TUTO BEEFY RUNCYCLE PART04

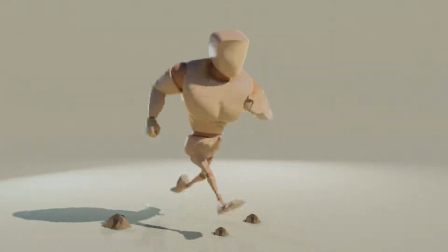In this fourth part, we are going to spline the whole torso chain.
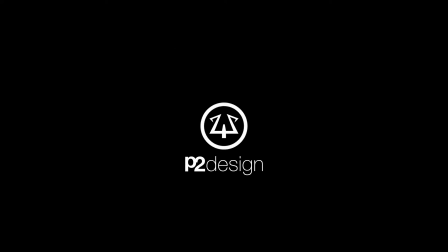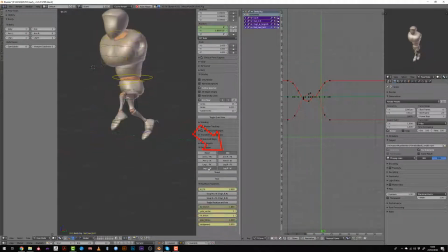Let's display the torso controller by clicking the mid layer. We should see all of our curve, and by pressing the dot key on the numpad, I will be able to focus the view in the graph editor onto all the keys.
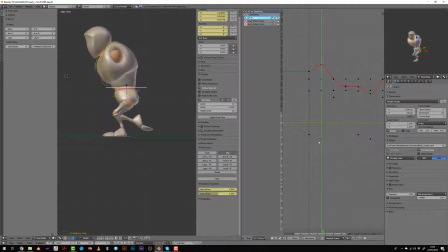I generally start with the up and down motion, playing with the Z curve, and focus on it by staying in a side view. I sped up a bit the video because this process can be a bit tedious,
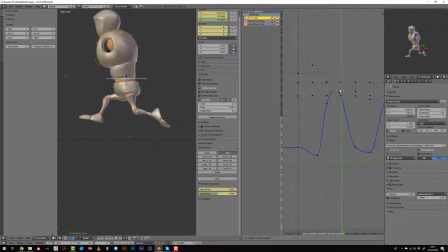but currently what I'm doing is that I'm slightly offsetting the movement between the impact of the foot on the ground and the position of the torso, meaning that the down position of the torso will occur like 1 or 2 frames after the contact pose.
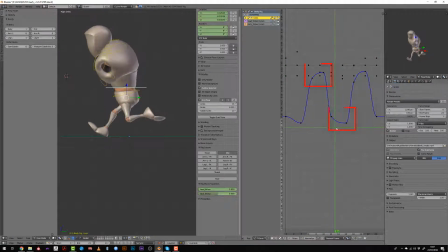And as you can see, I have for the up position and the down position 2 pretty close keys that will allow me to have some kind of floating effect in the air, which is not correct physically wide.
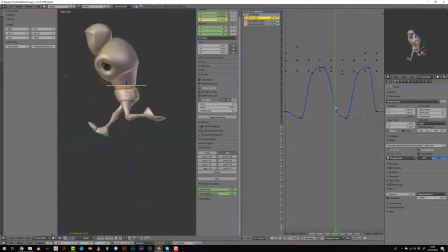I should have a perfect sinusoidal curve, but it will bring a bit of stylization to our movement, making our character floating a bit in the air. Then I just have to align both first and last keyframe.
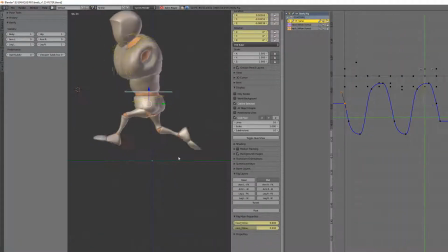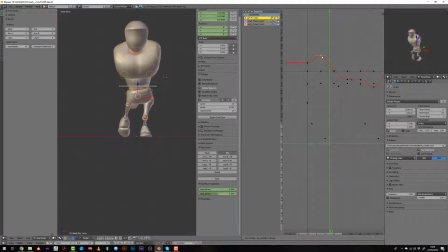I will now switch to the front view so that I will be able to work on the left and right position more easily. The most extreme position will occur when the supporting leg is bent to the maximum,
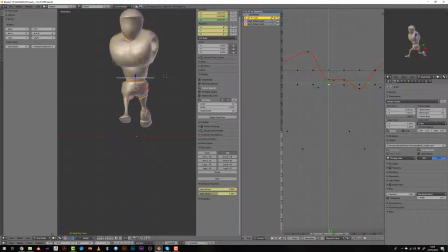and then the motion will change of direction when the leg is pushing the body toward the other side. Since we have a cycle and mirrored position, the value of the curve should be the same in both positive and negative direction.
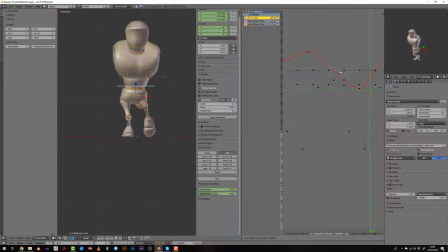And to find the right timing, you just have to offset the very first key by 12. In this case, it's placed at the 5th frame, and so if I mirror this key to the frame number 17, I'm sure that I will have the right position in time.
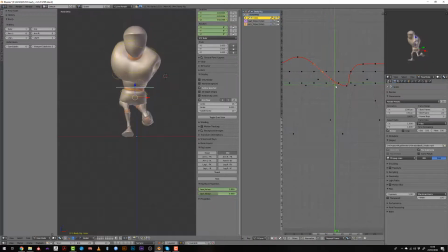We now just need to polish our curve a little more, and what I will do is, as before, I will add a second key near the extreme pose just to slow down a bit the direction swap and giving some weight to the animation.
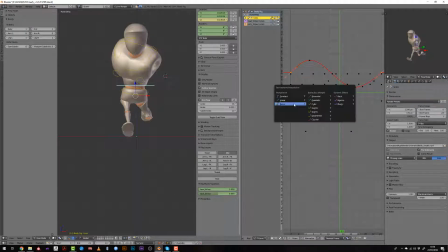If our character was very light, the change of direction will be very fast, but here he has a pretty strong torso, so we want it to be slowing down, like his weight is pulling him on each side or toward the ground and up in the air.
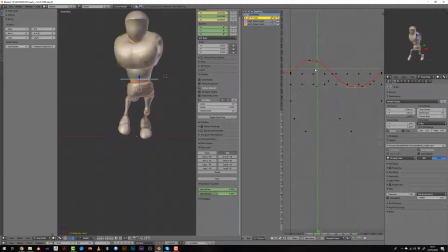So I will do this by adding those additional keyframe. I won't be working on the fourth and back motion since I didn't figure how to do it,
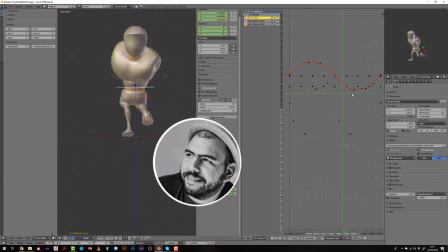but Luciano gave me some input later on,
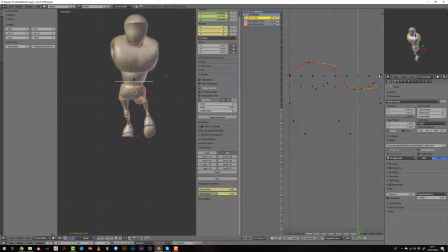so on the very last chapter of this tutorial we'll be working on this and refining some enhancement for this animation.
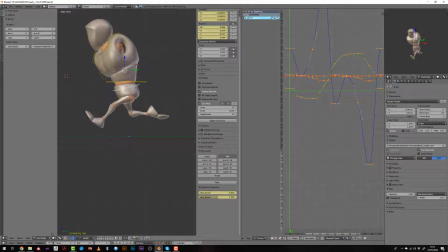We can now work on the hips of our character, so I will select it, select all the curves. I will hide some of the unwanted channels by clicking the little eye icons. It just means that you are hiding them.
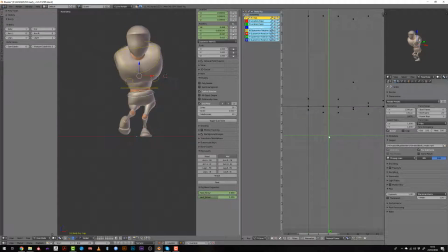They are still used, but since it's the location and I haven't changed the location of the hips during the animation, those curves are just flat. I will first start working on the left and right motion from the front view.